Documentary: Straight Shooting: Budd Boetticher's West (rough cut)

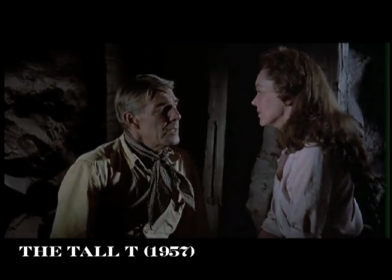[4:24]
Decent folk who are living compromised lives and hating themselves for it.
Did you love him? Yes. Yes, I did. Mrs. Mims, you didn't love him.
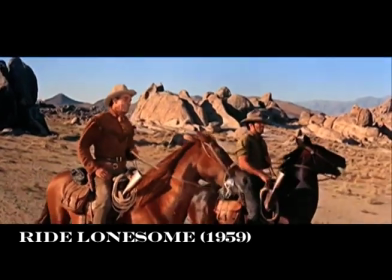[4:34] You never one minute thought he loved you. That's true, isn't it?
And weak, duplicitous, or cruel characters who flatter themselves into thinking they're still basically good people.
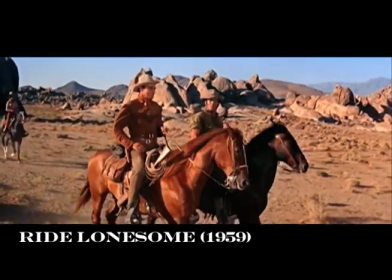[4:43] Look, Brigade, you and me going against each other, it just ain't right.
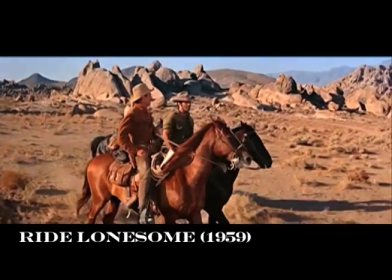[4:48] Huh? Now, I said to Whit more than once, I said I'd give most anything if we could work out something short of killing.
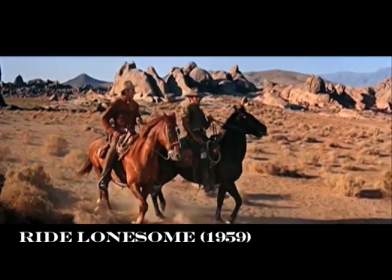[4:53] Such as? Well, them dollars they're giving you to bring Billy in.
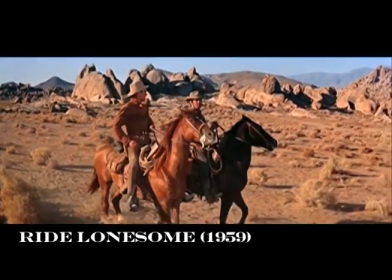[4:57] I'll match them. Double if you say. Take me a while, but I'll get it.
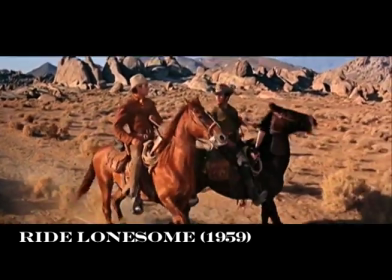[5:03] How? Stopping coaches killing? Well, that's all over with.
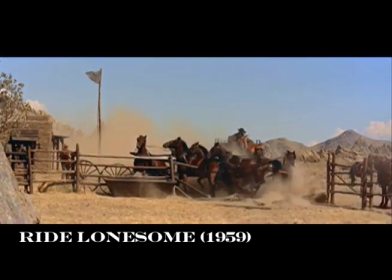[5:09] Is it?
From his rock-solid master shots to the agile cutting and kinetic camera work showcased in his action scenes,
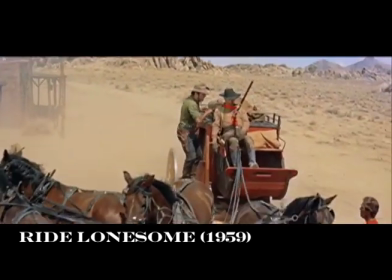[5:17]
every choice in a Boetticher film, no matter how seemingly small, means something, accomplishes something.
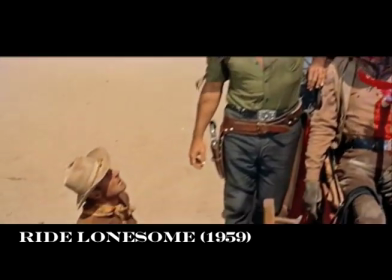[5:23]
More than merely efficient, the shots communicate a vision of what human beings are and what they should be.
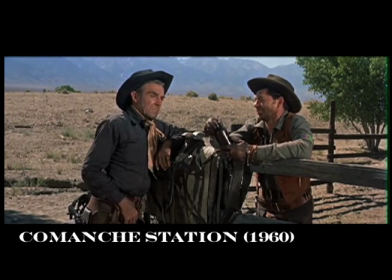[5:30]
Boetticher's subtly expressive visuals invite us to compare and contrast the Scott hero with other men,
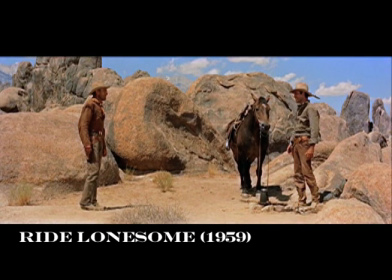[5:35]
and judge them not by their height or their appearance or their clothing, but by their actions and the content of their character.
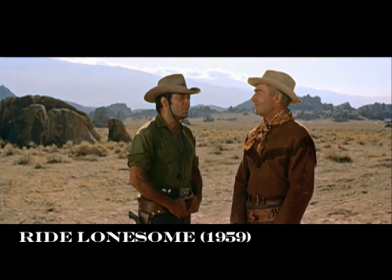[5:42]
The director often frames Scott and an antagonist or rival so that they're roughly the same size within the frame, as if to say, they're both just men.
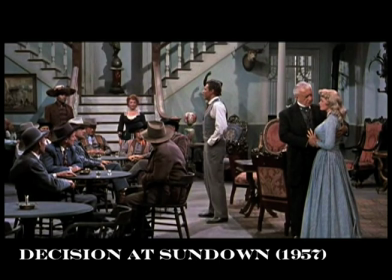[5:51]
What makes one better than the other? Decision at sundown, which finds Scott seeking revenge against the town boss that he blames for his wife's death, contains a vivid example of how composition and choreography can subject characters to ethical scrutiny.
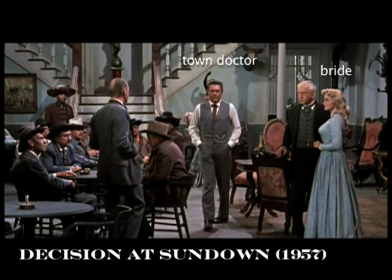[6:06]
The town doctor and the boss's bride-to-be, who were once complicit in the boss's misdeeds,
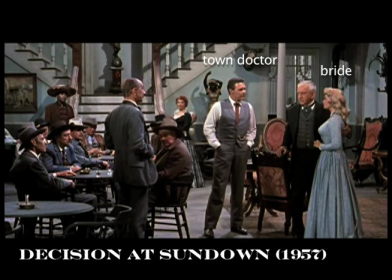[6:11]
are inspired by the hero's relentless pursuit of justice and begin rediscovering their own moral codes.
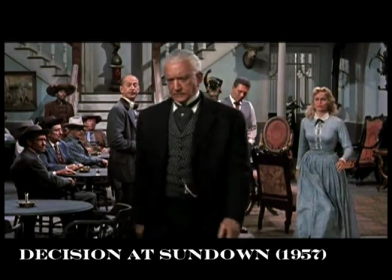[6:16]
Note how, in this scene, the bride grows larger within the frame as she crosses the room and literally stands up to her man.
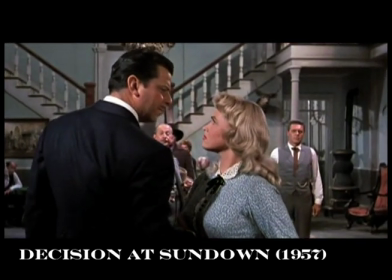[6:24] Where are you going, Lucy? What's going on in here?
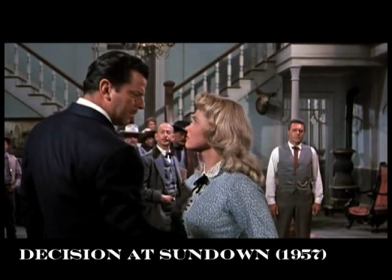[6:30] I don't know, Tate. But whatever it is, I like it.
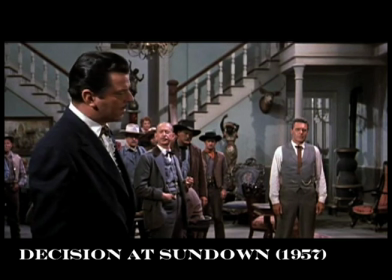[6:38]
As the boss, figuratively cut down to size by his bride, moves to confront the doctor,
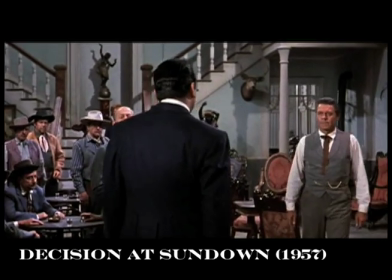[6:43]
he stays the same size while the doctor grows bigger, until at last they are equals within the frame,
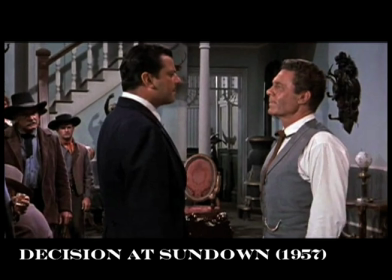[6:49]
a visual correlative for the power shift taking place between the two men.
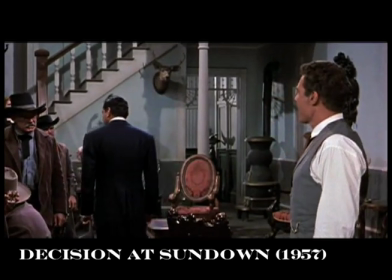[6:54]
At the end of the scene, the boss beats a surly retreat into the background, becoming increasingly insignificant as the doctor takes charge of the room.
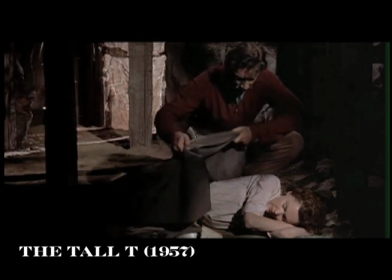[7:05]
Boetticher's villains are refreshingly human-sized, capable of doubt, humor, romantic yearning, even moments of empathy with their prey.
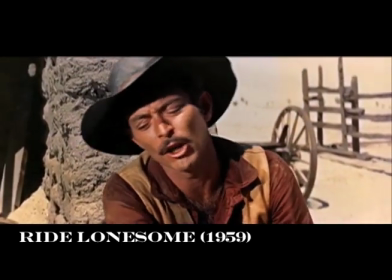[7:14] I did him a hurt once, long ago. So long I almost forgot.
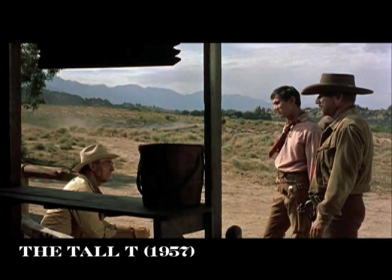[7:20]
And yet, as if to guard against moral confusion, Boetticher put split-screen-like partitions between the hero and the villains,
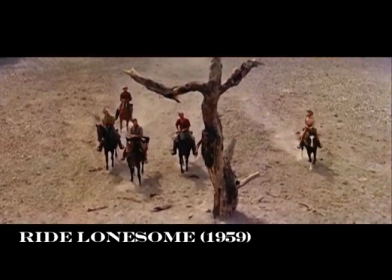[7:27]
and, in the hanging tree scene from Ride Lonesome, between men stained by violence and a woman with little experience of it.
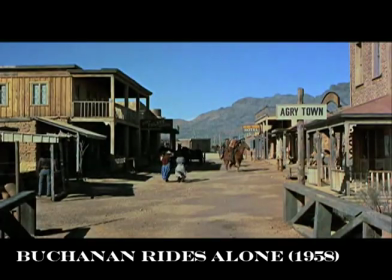[7:38]
The fine gradations of morality become even more apparent in the box set's two town-based westerns, Decision at Sundown and Buchanan Rides Alone.
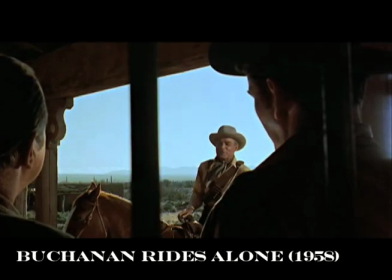[7:46]
The structure and story are nearly identical.
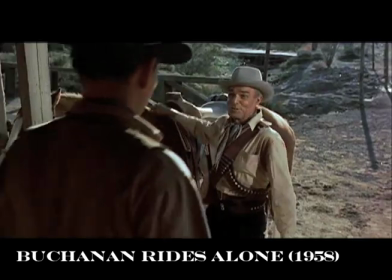[7:49]
Both movies find Scott's nomadic protagonist riding into a town that's in the vice grip of corruption and providing the town's citizens with a counterexample.
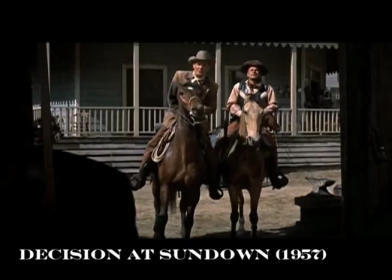[7:58]
Decision at Sundown finds the star using his decency as a bludgeon.
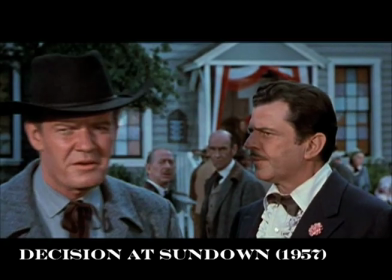[8:02]
The hero, who has vowed to kill the town boss, Tate Kimbrough, the man he blames for his wife's death,
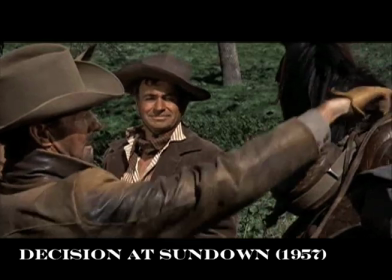[8:07]
is a righteous person in a world of knaves, toadies, and sellouts. His moral absolutism makes the rest of the world squirm.
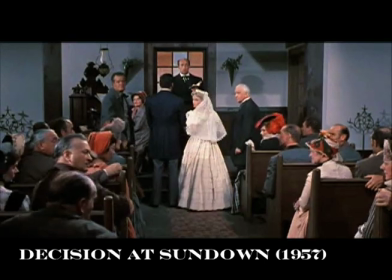[8:15] Lucy Summerton, hold do you it. Take... Well, now, look here.
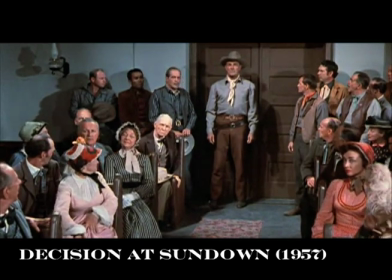[8:20] Everybody's welcome as long as they leave their gun in the vestibule and ain't got enough whiskey in them to make them troublesome.
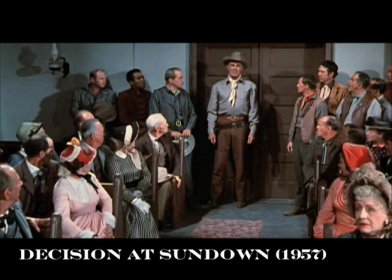[8:25] You said if anybody had any objection to this wedding to speak up, that's what I'm doing.